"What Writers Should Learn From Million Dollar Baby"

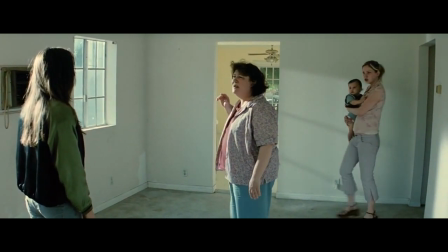4:04 And what is important about this, the reason the film connects all of these concepts,
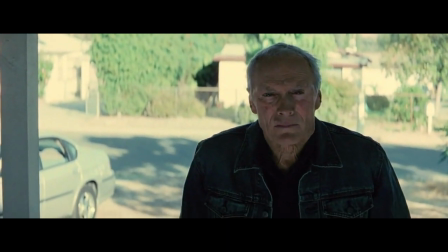4:09 is to reinforce the fact that Maggie is rejecting her mother's life philosophy of dependence.
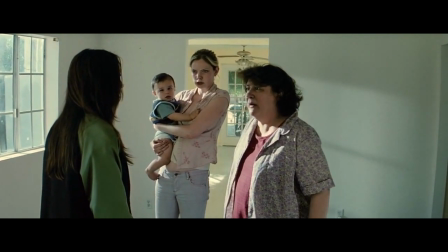4:15 Her philosophy of willful disability.
I can't live without my welfare.
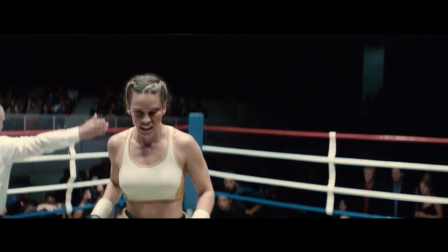4:20 Which helps to inform the ending of the film. Million Dollar Baby has probably one of the most surprising plot twists in film history.
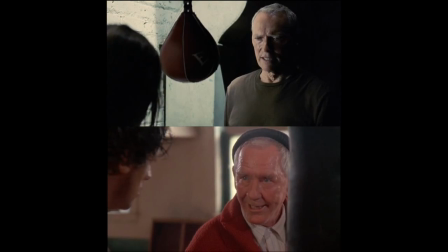4:26 You think you're watching a female version of Rocky with the disgruntled trainer, the idealistic fighter,
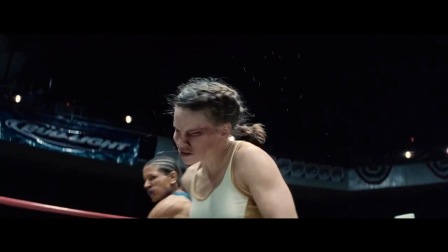4:31 and the asshole of a relative, until Maggie is sucker punched and ends up a quadriplegic.
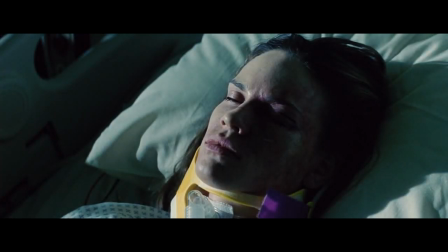4:36 Wow.
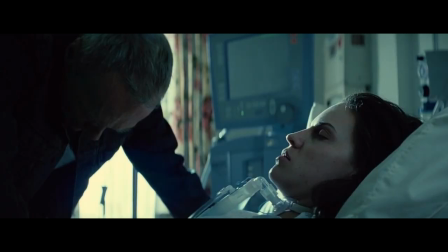4:37 When it was released in 2004, the film at its ending caused a lot of controversy, especially within the disabled community, for portraying disability as a death sentence.
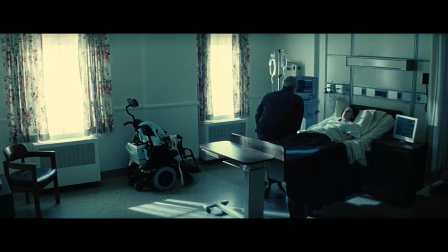4:46 But setting the ethics of the situation aside, the reason this plot point works in the story is because it fits in thematically,
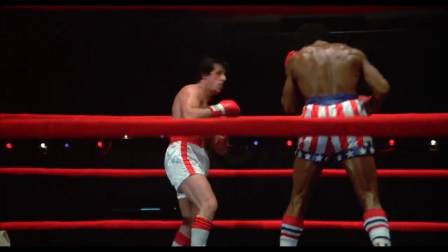4:52 even while breaking the well-known story structure of a sports movie.
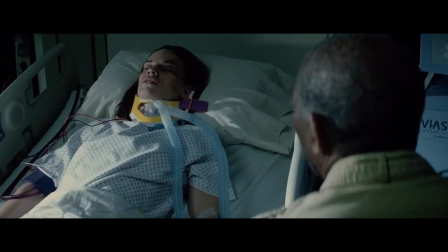4:56 You see, Maggie's quest from the very beginning has been the struggle against disability, so fighting an actual physical disability is a natural extension of her story.
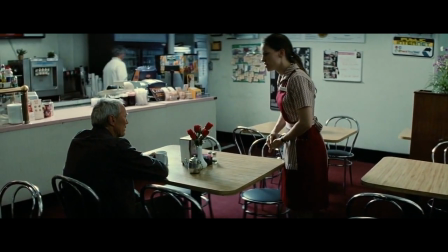5:04 Her story is about becoming rich, independent, and physically fit, and all of those goals are connected.
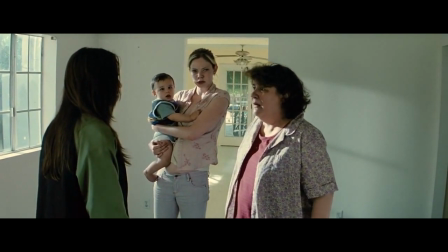5:09 Her mother is the antithesis of this, as she is poor, obese, and relies on others.
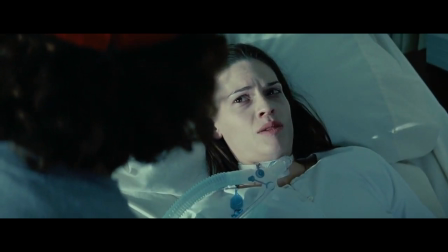5:14 That's why Maggie's official break from her mother comes when her mom tries to mooch off of Maggie's fortune and steal her money. and take a look at what she calls her mother in this moment.
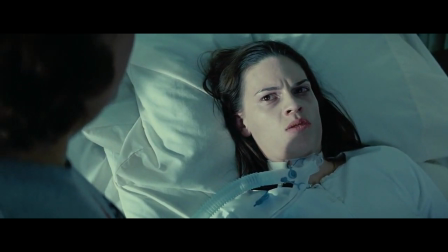5:23 So anytime I feel like it, I can sell that house from one of your fat, lazy, ill-billy hands.
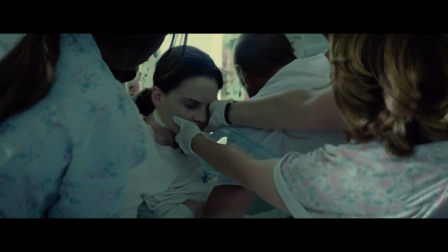5:31 When Maggie is put into a position in which she must now rely on other people, it is only natural for her character to say no, and she begs for assisted suicide from Frankie.
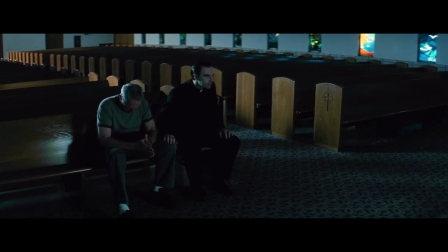5:40 Again, this is not to endorse or criticize the character's decision, but to show how the film foreshadows it.
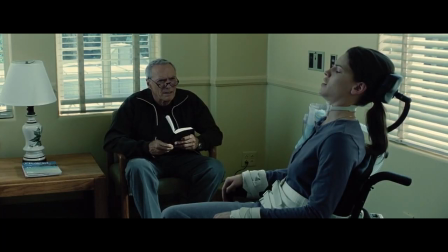5:45 The disabled community, by and large, does not agree with the message of the film,
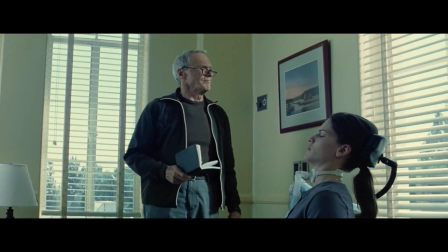5:47 And what I'm arguing is that probably the reason for that is because the film isn't about properly representing the plight of those with disabilities.
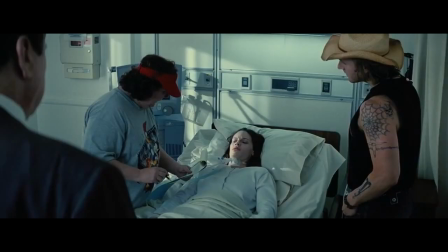5:54 It's in exploring the effects of social disabilities. And it does this by using disability as a metaphor.
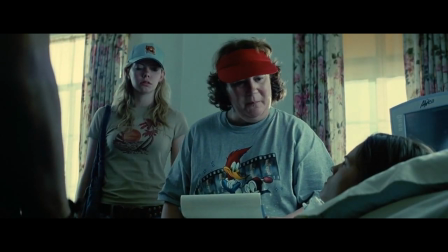5:59 Million Dollar Baby demonstrates how films can successfully associate unrelated ideas.
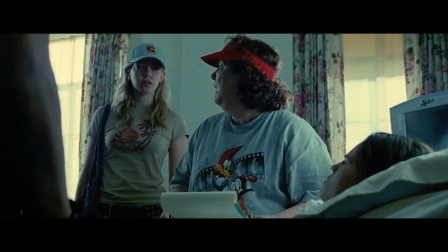6:04 Being lazy, overweight, poor female, and disabled are not inherently connected concepts.
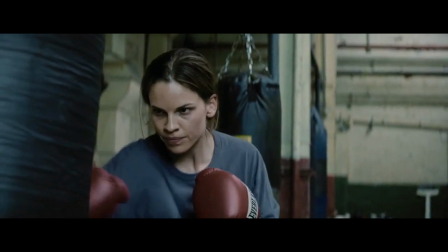6:09 In the real world, they have no logical connection. But in the logic of the film, that is the treatment of Maggie at the gym, the visual representation of wealth and food,
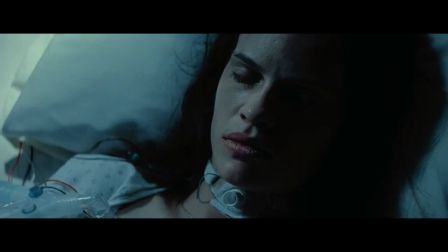6:17 and the characterization of Maggie's mother, these ideas are connected in a way that informs the story.
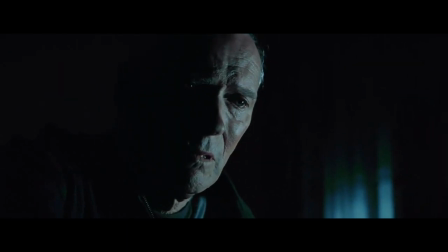6:22 They create a metaphorical structure that the film operates within.
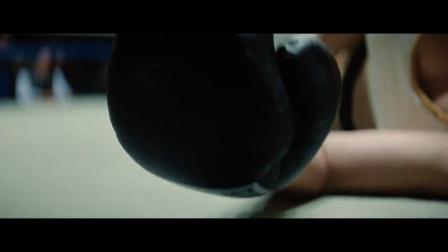6:26 And the result is a film that is able to surprise the audience by having a shocking plot twist, while still paying off on the thematic promises of the film.
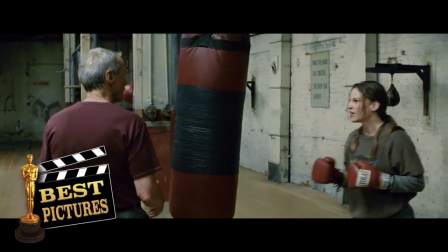6:34 My name is Sage Hyden and you're watching The Best Pictures, a series on every single Best Picture winner.
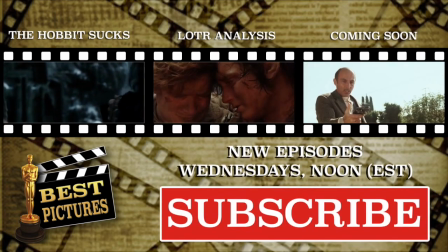6:39 And if you made it this far, make sure to subscribe for more videos like this one. New episodes every Wednesday at 12 noon Eastern.
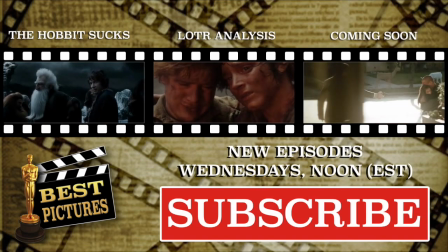6:46 But until next time, I've got to get a few figure eights in before chow.